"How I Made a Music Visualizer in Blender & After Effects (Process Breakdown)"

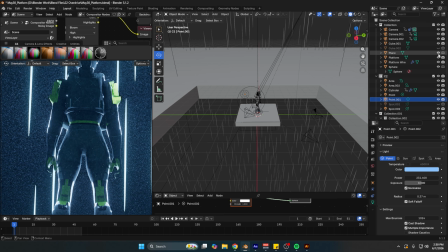[8:14]
And then as far as the other platforms in the scene, these platforms,
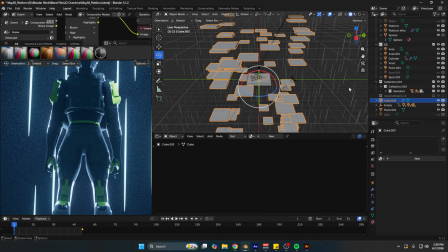[8:21]
what I did for this was I just made a big cube like this,
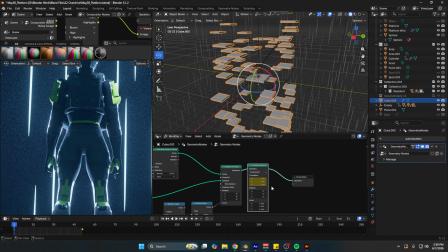[8:25]
and then I went into geometry nodes and I just instanced the
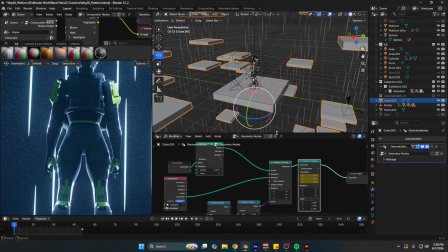[8:31]
this regular platform. And then this is just the setup I did.
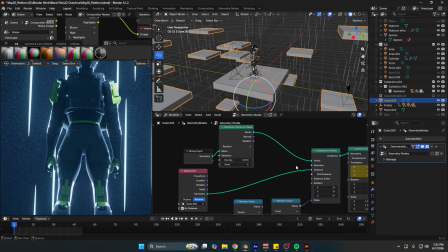[8:35]
Just made an instance on points, distribute points on faces, and then I just plugged the cube into the instance.
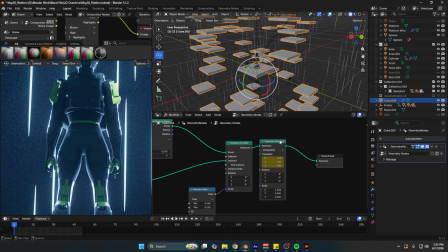[8:42]
Ended up using a random value like this. I added a transform geometry to kind of give the platforms, I don't know, some depth.
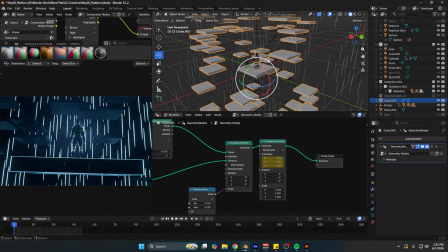[8:51]
So as the platform is rising up, these will rise down to kind of give it some sense of motion in a sense. And all I did was just keyframe the Z value going down. That's all I did.
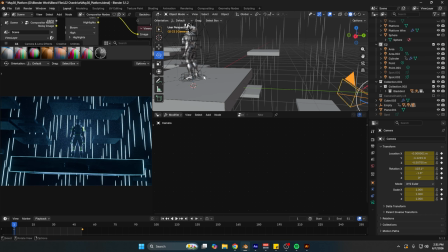[9:02]
To kind of get the camera to be centered on the platform as it's rising up, and these point lights as well.
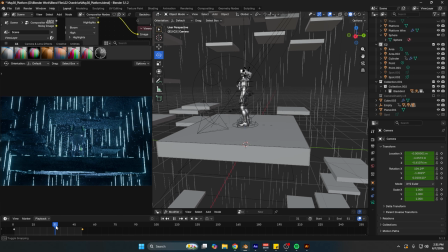[9:08]
As you can see, as the platform is rising up, all this stuff in the scene is staying stable.
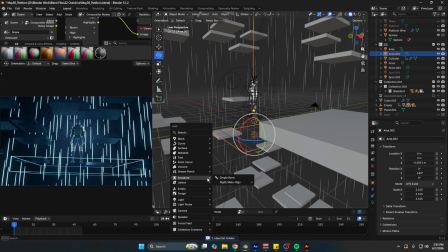[9:14]
So what I did to do that was I just took an empty, just Shift A, empty, and just added a regular plane axis.
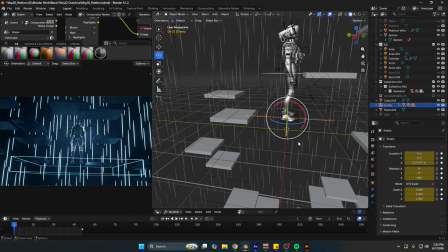[9:25]
And then I just parented everything to this axis. It's kind of hard to see, but I just parented everything to this axis.
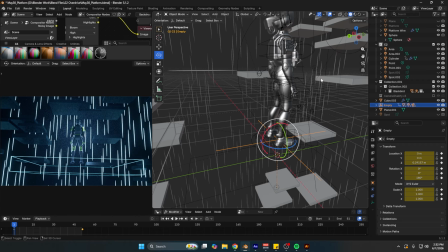[9:31]
So I parented the platform and the lights and the camera, and that was really about it.
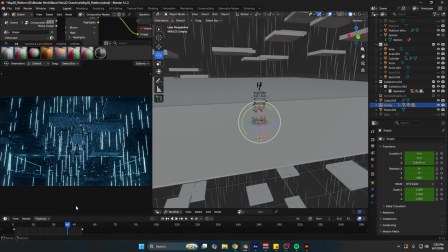[9:40]
And then I just keyframed the axis going up for the scene, and that's basically the 2 other scenes as well.
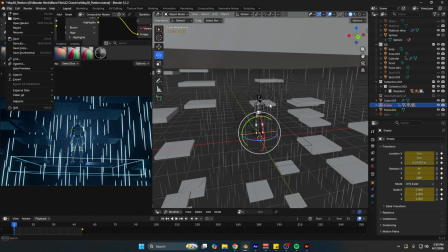[9:48]
I'll actually dive deep into them because there's one technique I forgot to use in this first scene that I ended up using in both the other scenes.
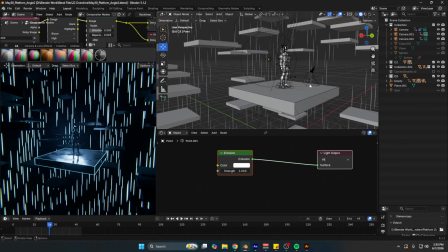[9:56]
So let me open those real quick. Yeah, it's the same exact scene, same exact technique.
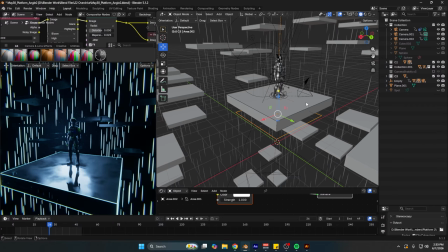[10:01]
I actually forgot to mention some of the lighting I did, but all I did, took a different camera angle, same thing, parented it to this axis.
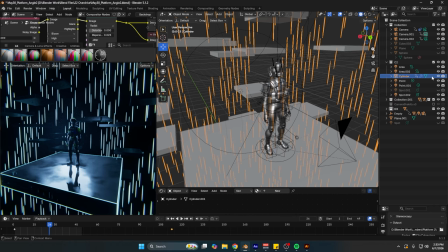[10:08]
And then for these lights, as you can see, still the same 2-point lights. As you can see, one only affects the model.
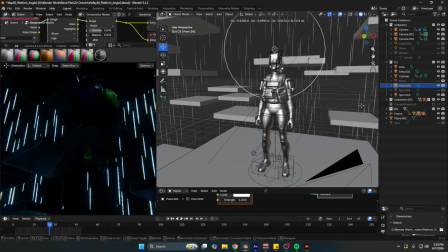[10:15]
You can see if I move it around, it's only going to affect the model, and it's not going to affect the floor. And this other one affects the floor as well. Kind of gives it some more volume, some more attention to where to take your eye.
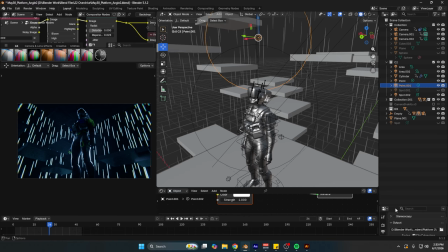[10:28]
So what I did for this light was I did this method called light linking.
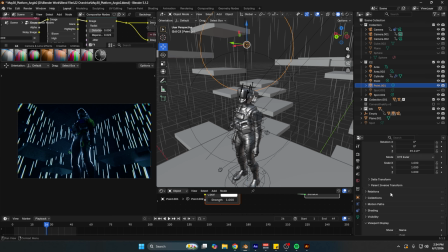[10:33]
All you got to do is you select your light, you go into the object properties, you go to shading, you go to light linking, and then you just link your light to the collection that said object is in.
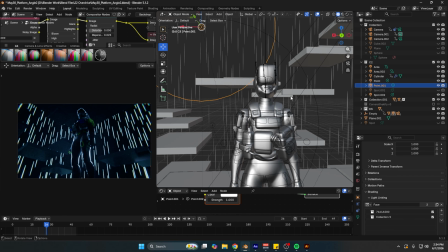[10:47]
So this whole model, Recon, is in, it's its own collection.
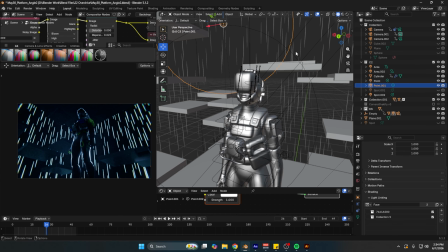[10:52]
So I just took the collection that the model's in and put it in here. So the light will only affect this model.
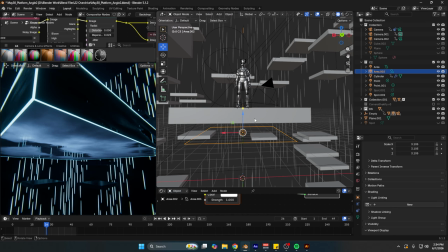[10:58]
And then I also did some other lighting. This was actually in the first scene, but I added a little area light under the platform to kind of give it, some light.
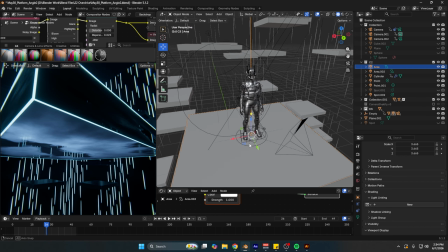[11:06]
The next thing I did was I added a very small light, area light, just the same surface as the platform,
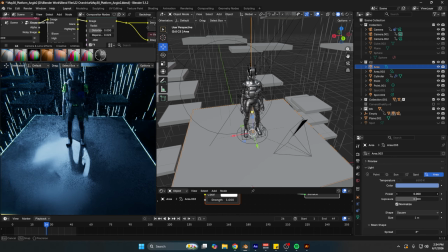[11:12]
and that it's very low intensity, like power, 1 or 2.
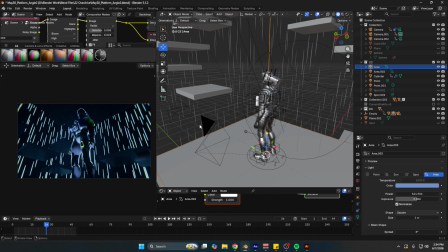[11:17]
But as you can see, if I up it, you can't really notice it that much, but it's just on 2. If I hide it, like, you don't even really notice it. But if I, turn the value up, you can kind of notice it.
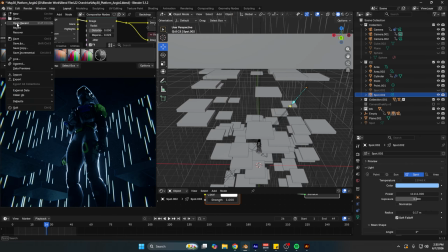[11:28]
But that's all I did. Same technique, platform just rising up. And then the last scene, same thing, just different angle, all that stuff, etc.
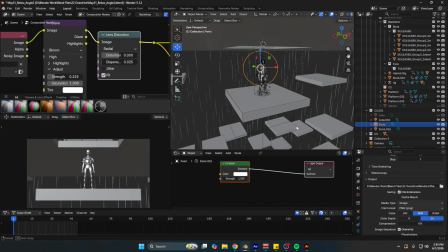[11:36]
Just different camera angle.
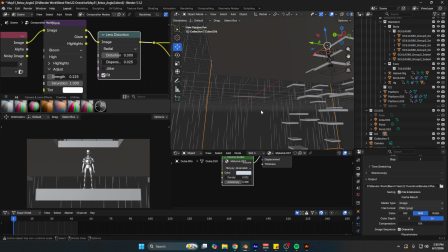[11:38]
And then I don't know if I mentioned this before, but I did add volume into the scene.
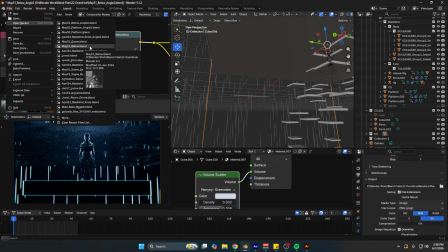[11:45]
But this next scene was a bit more complex because it uses some audio keyframes and stuff like that.
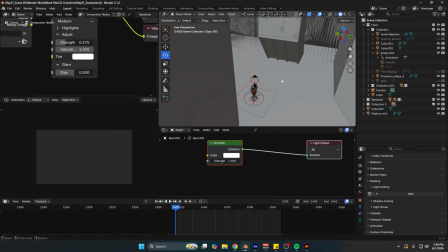[11:53]
So I'll just get to this scene overview real quick. So I carved out the platform using a Boolean.
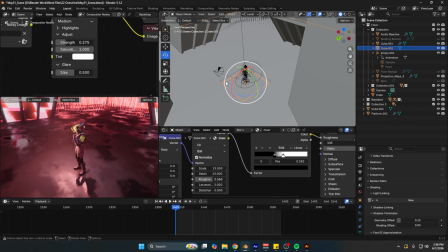[12:01]
I just made this big platform and then just made a little cube and Booleaned it to the floor.
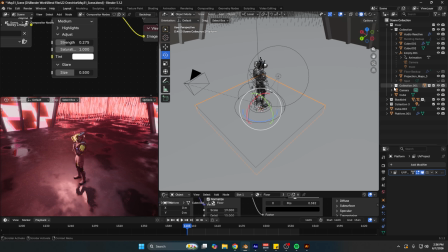[12:07]
What I did
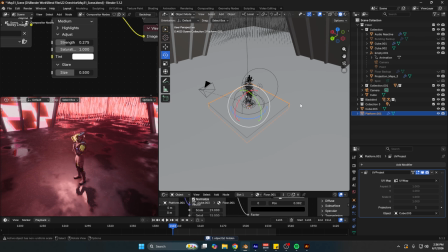[12:09]
was I put a modifier of UV project on it because I'll show you in a sec. So I just used the same material I was using before.
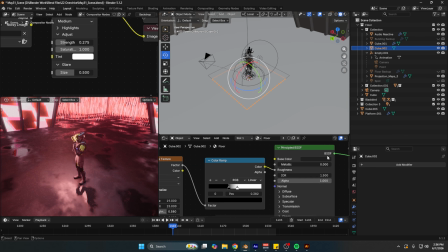[12:17]
Just plugged the noise texture into a color ramp, plugged it into the roughness, took the base color down, and then you add Boolean to this.